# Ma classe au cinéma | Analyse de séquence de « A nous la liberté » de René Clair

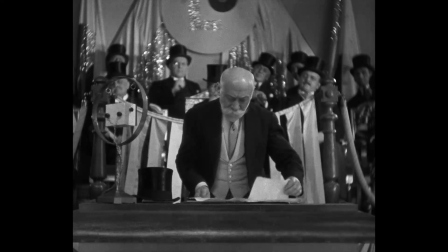25s
L'avant-dernière séquence du film est celle de toutes les résolutions. Elle se déroule le jour de l'inauguration de la nouvelle usine automatisée de Louis.
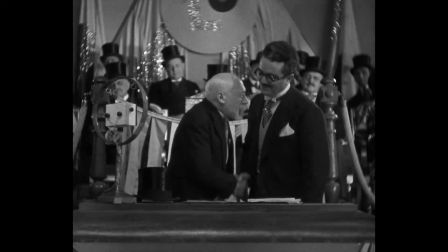33s
Mais la cérémonie va bientôt tourner au chaos.
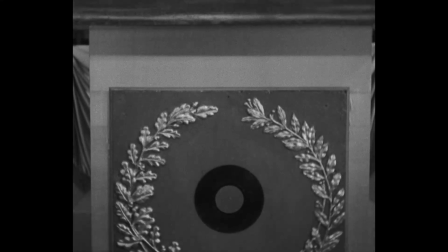40s Dans notre nouvelle usine, les hommes n'auront d'autre travail que la surveillance des machines.
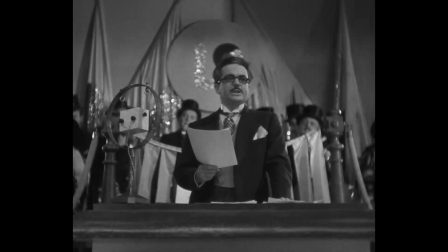46s
L'analyse de cette séquence révèle une construction typique de la mise en scène de René Clair.
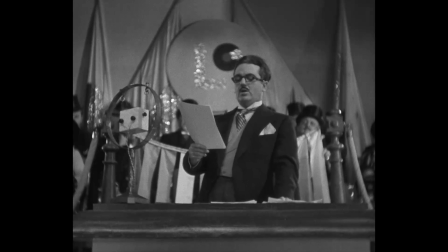52s
Un espace bien ordonné et progressivement gagné par le désordre.
Organisation, regret, voilà notre devise !
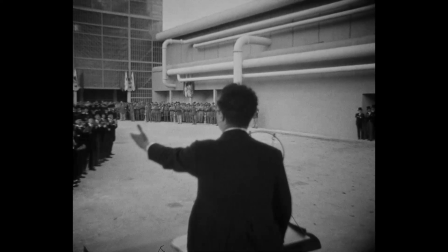59s
Le cérémonial parait d'abord bien huilé. Louis à la tribune fait face à ses employés et aux dignitaires sagement disposés de part et d'autre de la cour de l'usine.
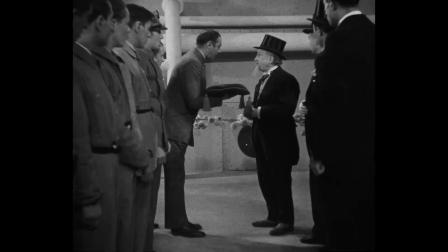70s Si vous voulez bien couper cette guirlande...
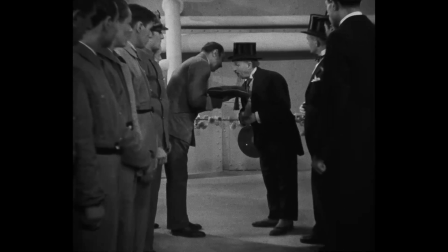74s
La composition du cadre souligne le jeu de contraste entre ouvriers et bourgeois disposés de part et d'autre.
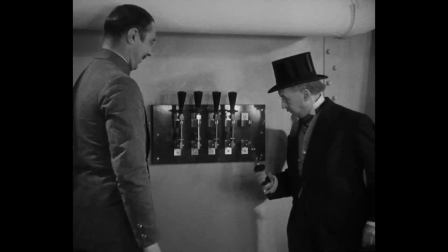83s
Au signal voulu, la chaîne automatisée se met à produire des phonographes sous l'œil émerveillé du public.
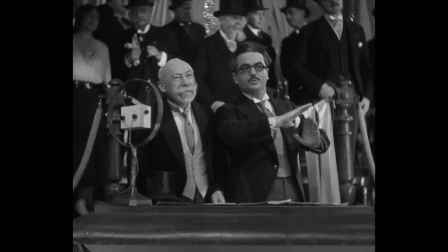89s C'est très simple. On met les matériaux là-bas, on ne s'occupe de rien, et voilà.
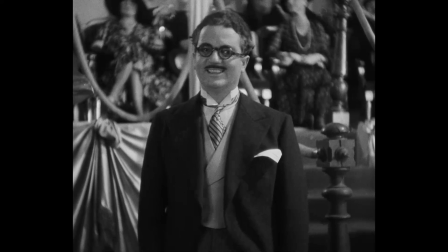100s
La joie de Louis est bientôt assombrie par la vision d'un policier.
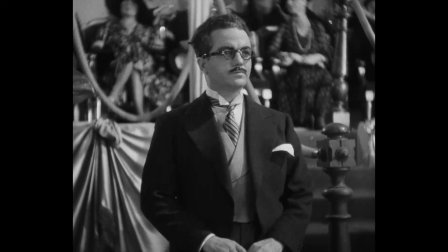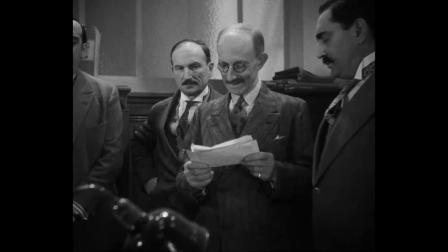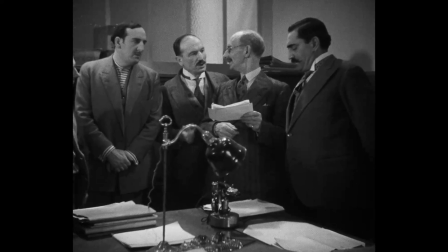116s
Tandis qu'un orateur fait son éloge à la tribune, un raccord nous fait passer dans le bureau du commissaire, où celui-ci dresse un tout autre portrait de Louis.
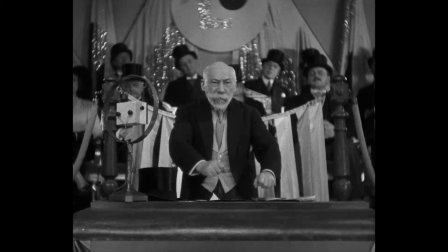124s
Un jeu d'opposition se met ainsi en place entre le citoyen exemplaire et le repris de justice.
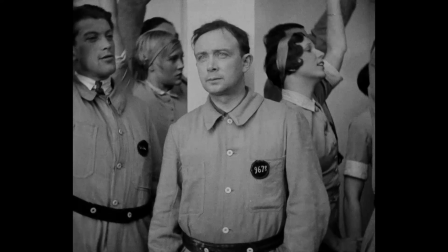131s
Il est redoublé par le champ contre champ entre Émile, qui observe parmi les ouvriers Jeanne et son amoureux, qui eux ne le voient pas.
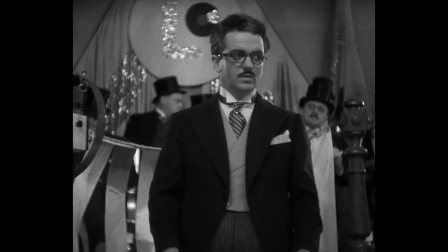142s
Ses effets de montage accusent ainsi l'écart entre ce qu'on prétend ou voudrait être et ce qu'on est.
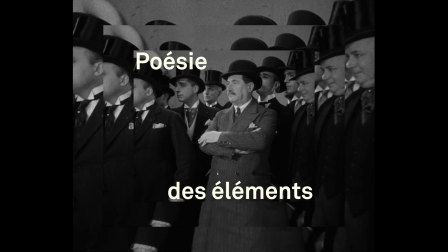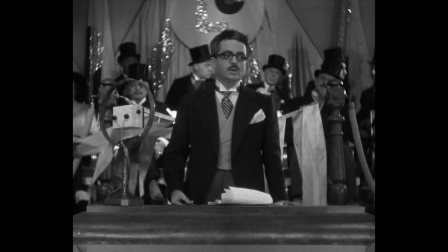153s Je fais don de mes usines à tous ceux qui ont collaboré avec moi.
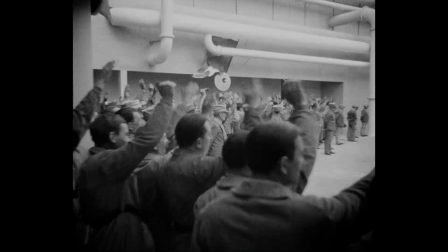159s
L'intervention d'un élément proprement fantastique va renverser ces équilibres.
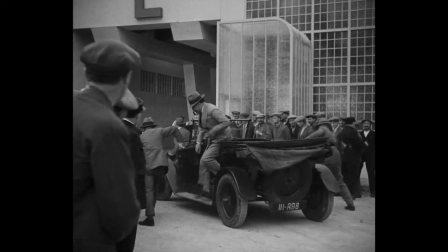163s
Tandis qu'un montage alterné voit une voiture de police se garer devant l'usine, une brise légère parcourt l'assistance.
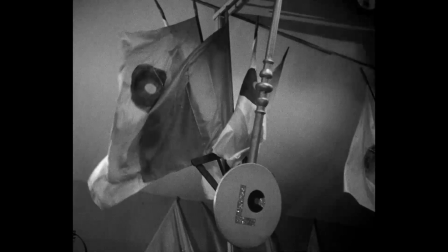170s Le destin m'appelle vers une autre roue.
Elle s'intensifie, forçant bientôt les messieurs à maintenir leur chapeau sur leur tête.
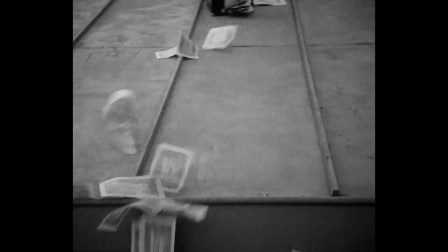178s
Sur le toit de l'immeuble, la malle pleine de billets que Louis s'est fait dérober glisse tandis que le vent en répand le contenu.
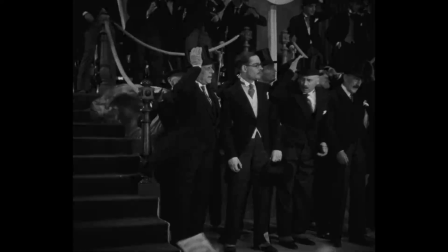189s
Au début, chacun fait mine de ne pas voir les billets qui tombent du ciel. Mais un vent de folie s'abat bientôt sur les bourgeois qui se ruent sur l'argent.
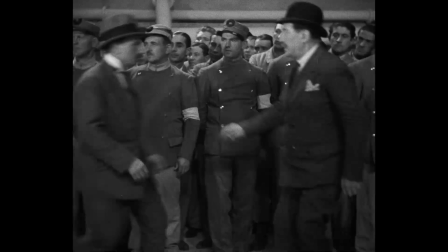199s
Dans la pagaille, les policiers perdent la trace de Louis qui a filé.
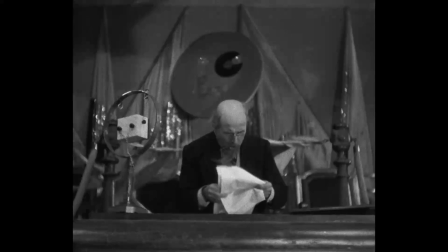204s
Seul le vieil orateur continue, imperturbable, son discours à la tribune.
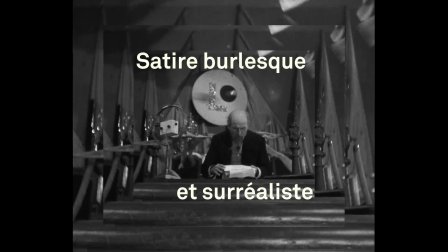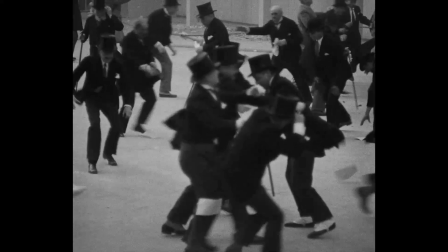216s
L'ironie de la mise en scène de Claire, ce déchaînement incontrôlé des passions touche surtout les bourgeois,
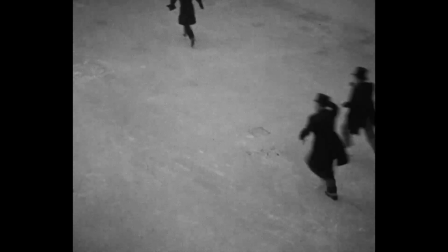222s
les ouvriers étant moins appâtés par les liasses de billets qui volent au vent.
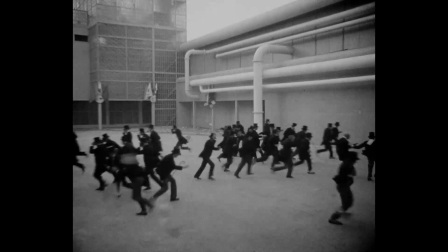228s
La satire sociale veut que ce soit, encore et toujours, les nantis qui cèdent à leurs instincts profonds.
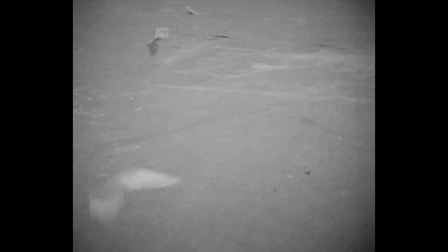237s
Les strades s'effondrent sous la poussée du vent, et les plans en plongée sur la cour dépeuplée ne montrent plus qu'un ballet surréaliste de billets et de chapeaux haute forme.
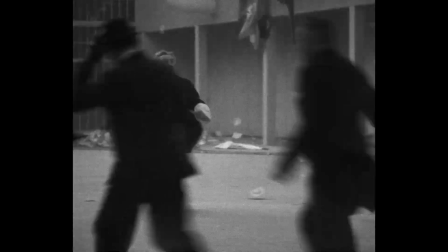250s
Ces images ne sont pas sans rappeler les premiers essais du jeune René Clair au cinéma, quand en 1924,
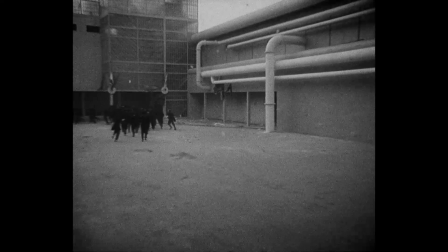256s
il tournait son premier film, Entracte, une autre satire surréaliste.
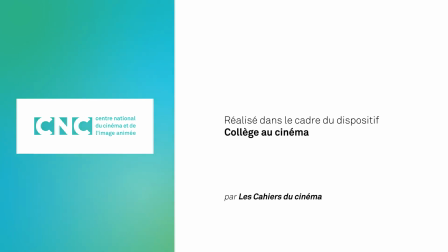265s
Merci.